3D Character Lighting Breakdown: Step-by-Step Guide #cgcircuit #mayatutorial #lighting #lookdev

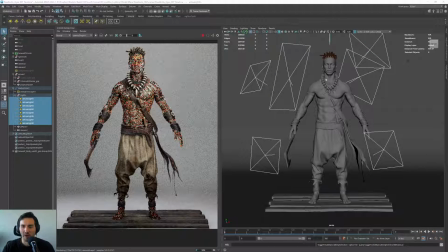(0:23)
Okay, so to start showing you how our lights are behaving and what our lights are doing, what I will do is I will start by hiding all the lights. I will hide our dome light.
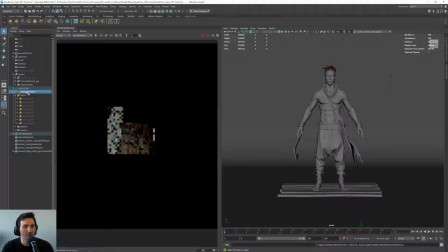(0:34)
And if you see, there is nothing there, okay? So the first thing we are doing is to adding this dome light that, as you see, there is like,
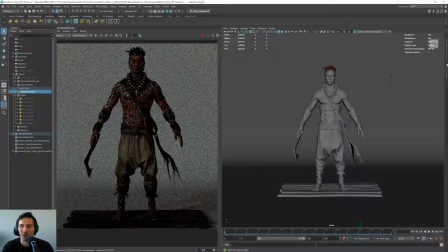(0:42)
it gives us a really, really low amount of light that if I go here and
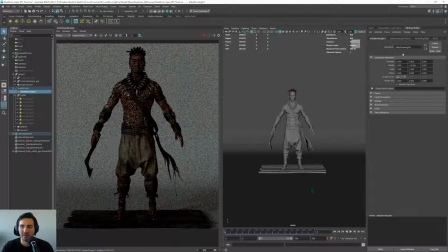(0:48)
I go to the light, okay? Let's go here.
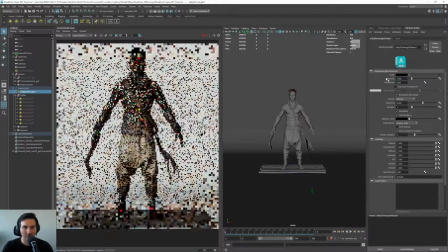(0:54)
Let me go to the light here. If I go to the intensity of one, you will see that we are going to get much more lighting and
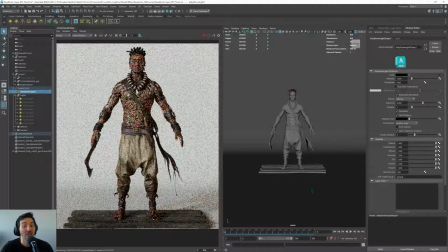(1:02)
we're getting a pretty okay illumination just with HDRI, but it's not what we are looking for, right? Like we want to do like a more like manual illumination.
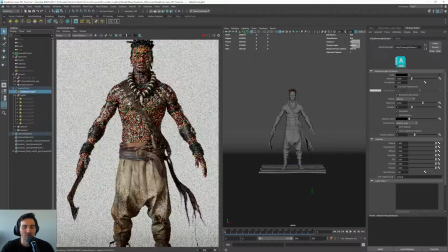(1:13)
We could just call it a day with the HDRI, but I think it's better to go and to create a more interesting illumination with different lighting and stuff.
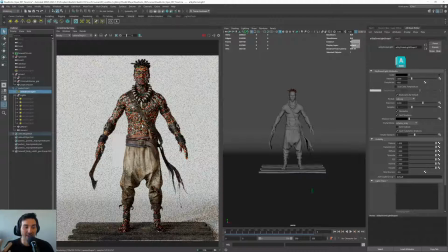(1:21)
In another, we will create later some other light rigs that it will be just HDRI. And in that way, what we will do is we will test how this character behaves in different light situations. And I will show you that later. But for now, what we are going to do is to see how much flatter it looks, everything just with the HDRI.
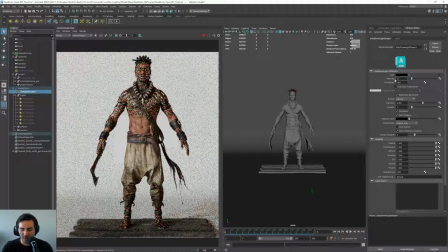(1:40)
So yeah, what I will do is I will put the HDRI here, intensity 0.2.
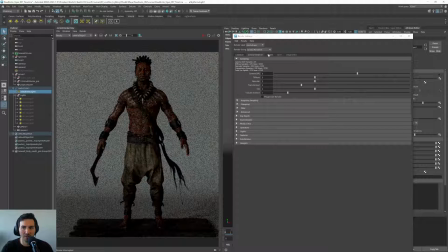(1:46)
I will stop this and I will go and put the GPU render. Okay. I'll put it in 4. So this goes a bit faster. Let's replay here.
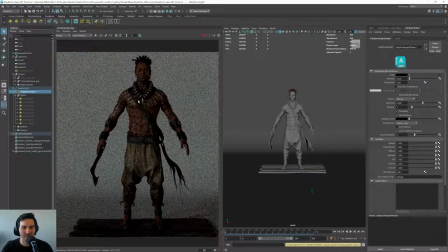(1:58)
It might take a bit of time to think now, but once the render start working, it will work much faster.
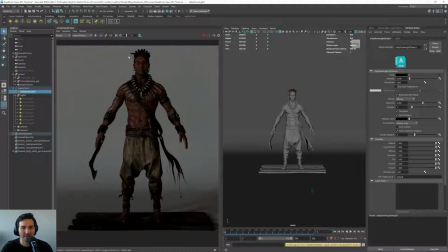(2:14)
Okay, there we go. See, yeah, this works much faster. So here we have this is the HDRI. It just has like an intensity of 0.2 and we are getting this result. The first light that I want to include is the light here at the top. And as you see, like I started with this light because I wanted to check how the dreadlocks work.
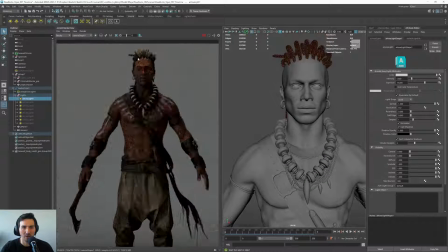(2:33)
And if you see here, if we go, we zoom in here, what we are going to get is we're going to get this really nice light here.
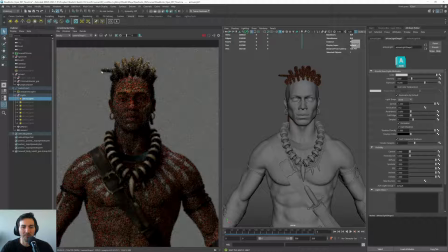(2:41)
I know it's not the like the most intuitive first light to put, but I wanted to check how the dreadlocks were working.
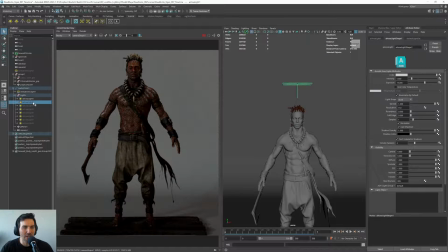(2:49)
The second light will be our key light, okay?
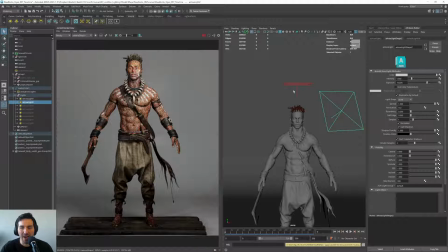(2:54)
And that our key light will be this one. That this is the main light source. That this will be the strongest one, okay? Usually what you want to try to do is to try to, if you are working with HDRI and lights, to try to match this light with the direction of the HDRI.
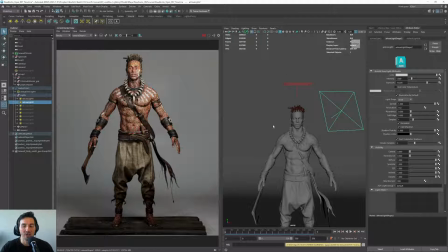(3:09)
In my case, again, the HDRI is just for reference, like just for reflections and stuff. So we are adding this. And as you see now, we have like a nice light from the top that is giving us this reflection here, this nice lighting in the dreadlocks, and a key light that is kind of filling up the space and is giving us some nice results.
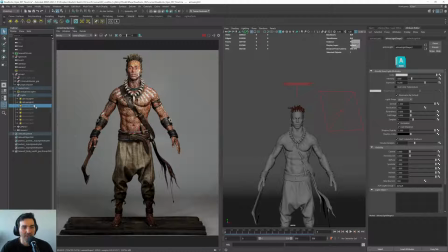(3:26)
The thing is, I want to give a bit more life to this. So for this, something that is really, really cool for, like, let's say that we don't have the dome light.
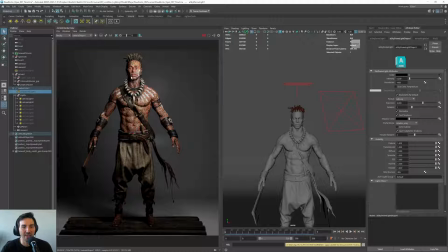(3:35)
If we don't have the dome light, you will see that when we apply this light, what we are having is we are having like a really dark side, and we need to add some light to that, right? So if we add another light here, what you will see is
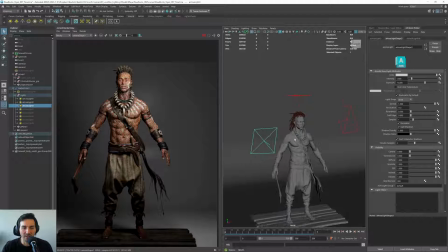(3:56)
we will add a light here that is called the fill light. Okay, then if we see here, let me hide it.
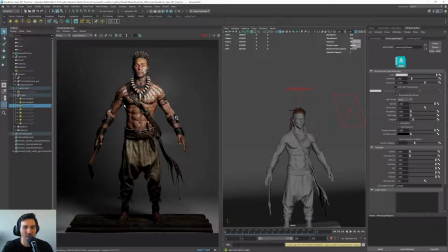(4:05)
If we see how here we have all these dark areas.
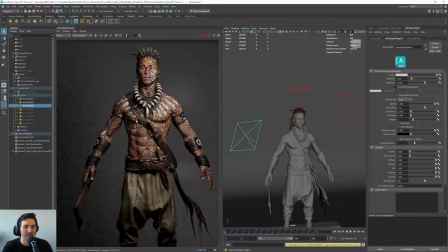(4:09)
And if I add this light, we are going to get a hint of this. So for the key light, I added an exposure of 16.6, okay? And for the fill light, I'm adding like something like 13. And for the upper one, around 14.